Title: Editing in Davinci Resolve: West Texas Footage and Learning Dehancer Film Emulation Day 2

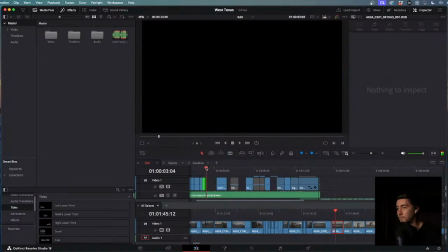[45:22]
Um, this guy,
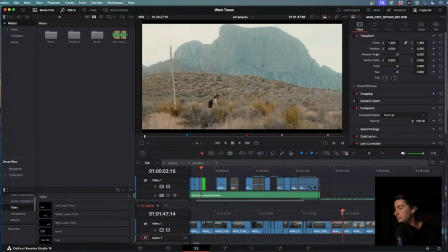[45:27]
the Beast, um, making like short spec ads.
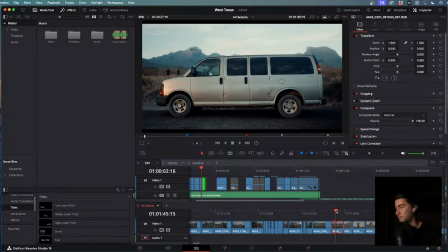[45:34]
I think that was the best idea with the footage available. I do like this shot. I don't know what about it. I like it, even though that the van's like kind of nasty looking. It's like cool that you guys are over here and the mountains in the background.
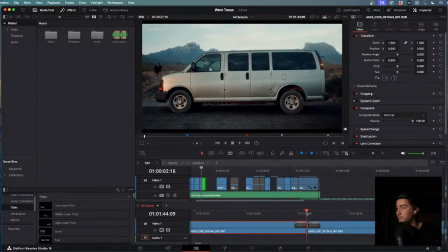[45:54]
I'll just throw it in there just cause I'm a little bit biased to the van.
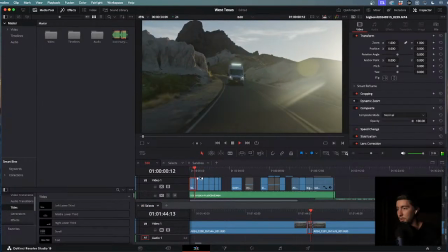[46:02]
Let's just see.
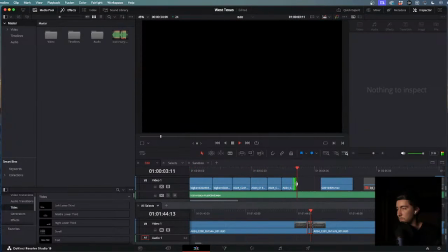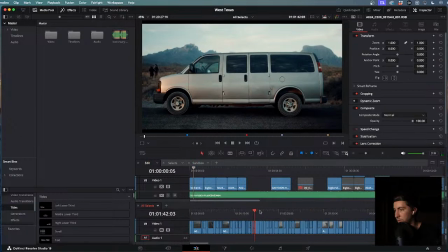[46:12]
I'm not a big fan of it actually. Doesn't really make sense. We're not gonna use van as a piece in here.
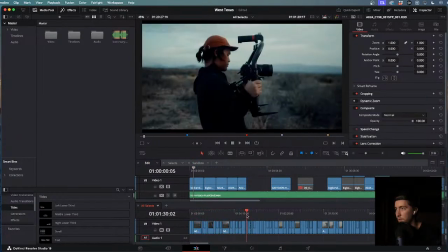[46:18]
It would make more sense to throw like this shot in.
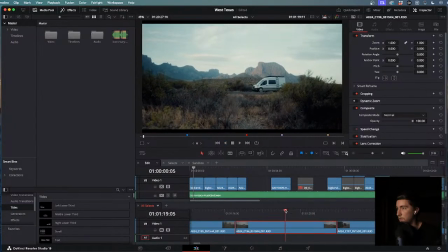[46:24]
Um,
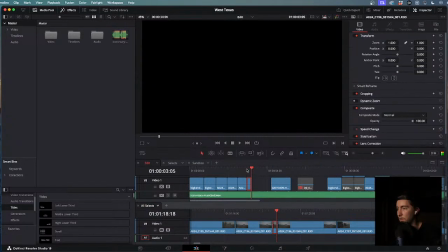[46:31]
let's just see. Some like establishing.
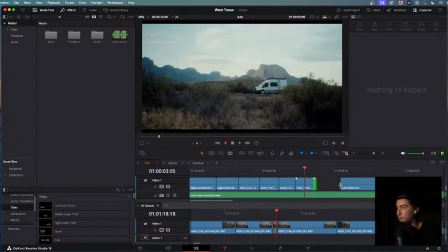[46:38]
This is basically like setting the framework for what the rest of the video is gonna look like.
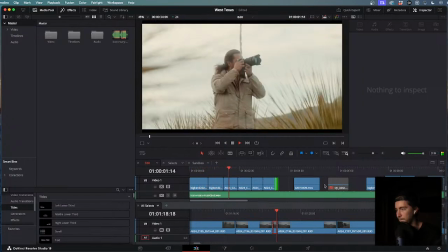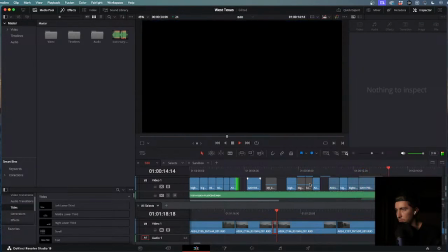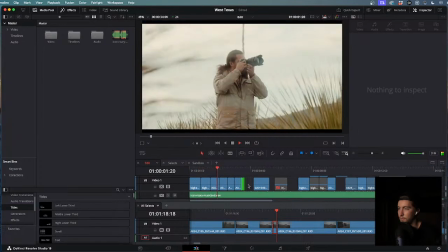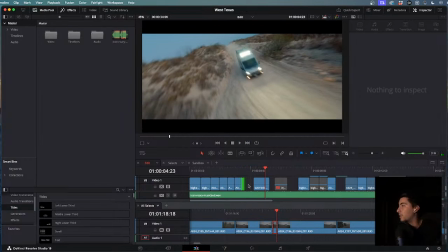[47:08]
If all else fails, just put some cool visuals together and hope that it works out in the end. Like I feel like that's the majority of my edits recently.
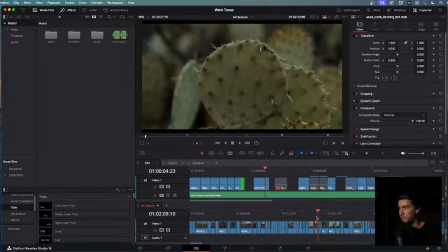[47:26]
These are probably my favorite shots in here.
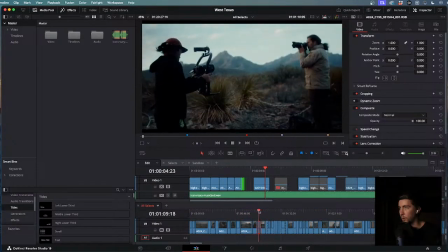[47:29]
The sun, the partial overcast, the colors look so nice.
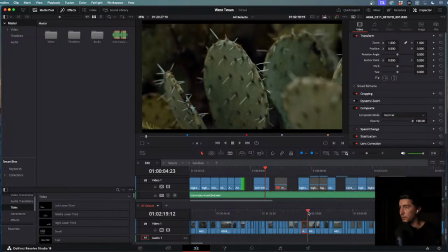[47:36]
Some of my favorites for sure. I do kind of like this cactus. It's like showing the landscape of where we're at. Super deserty, super hot and kind of nasty.
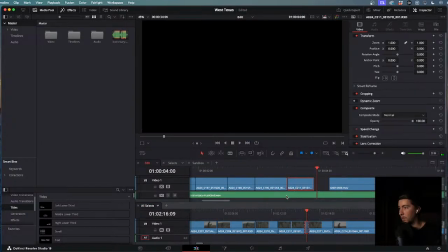[47:56]
Lots of moths flying in our food. Something like that would be cool. Nice little macro shot of the cactus.
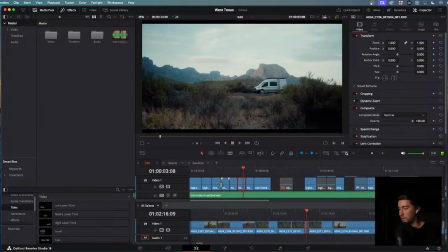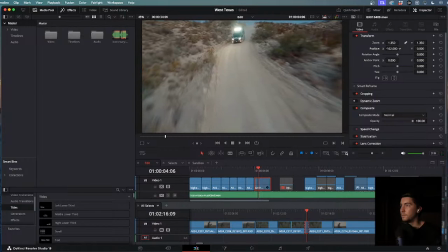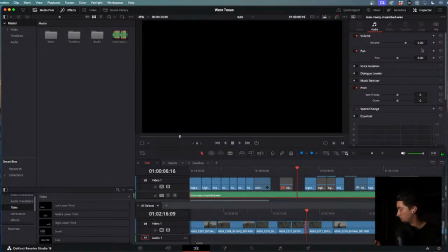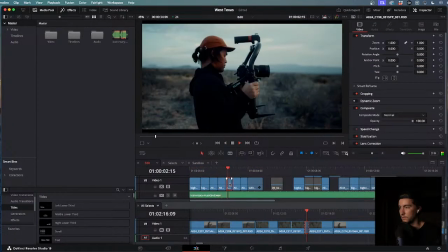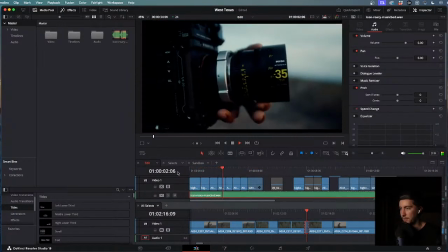[48:42]
So right now it's kind of like boring.
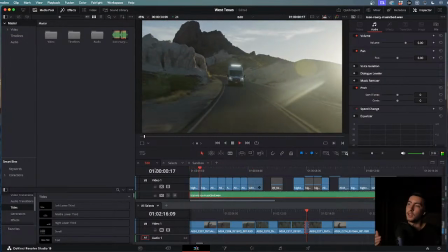[48:46]
I would say it's kind of boring in the sense of like it's just like cut, cut, cut, cut, cut, cut.
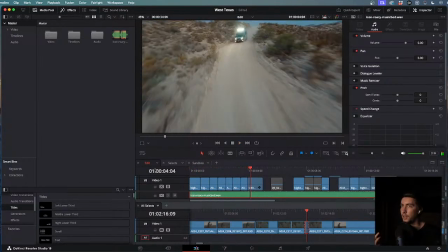[48:52]
It's just like not too much going on.
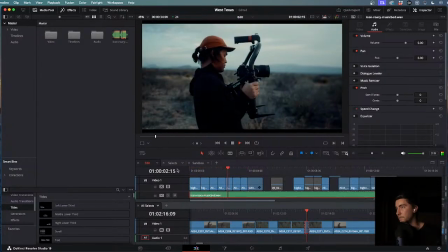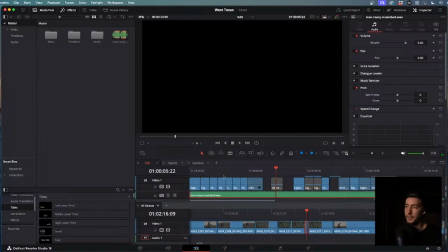[49:03]
So I'll probably come back in here and add some things, take some of the things out. I might even move all of this to the right and start the edit with something with some intense sound effects and get into it that way.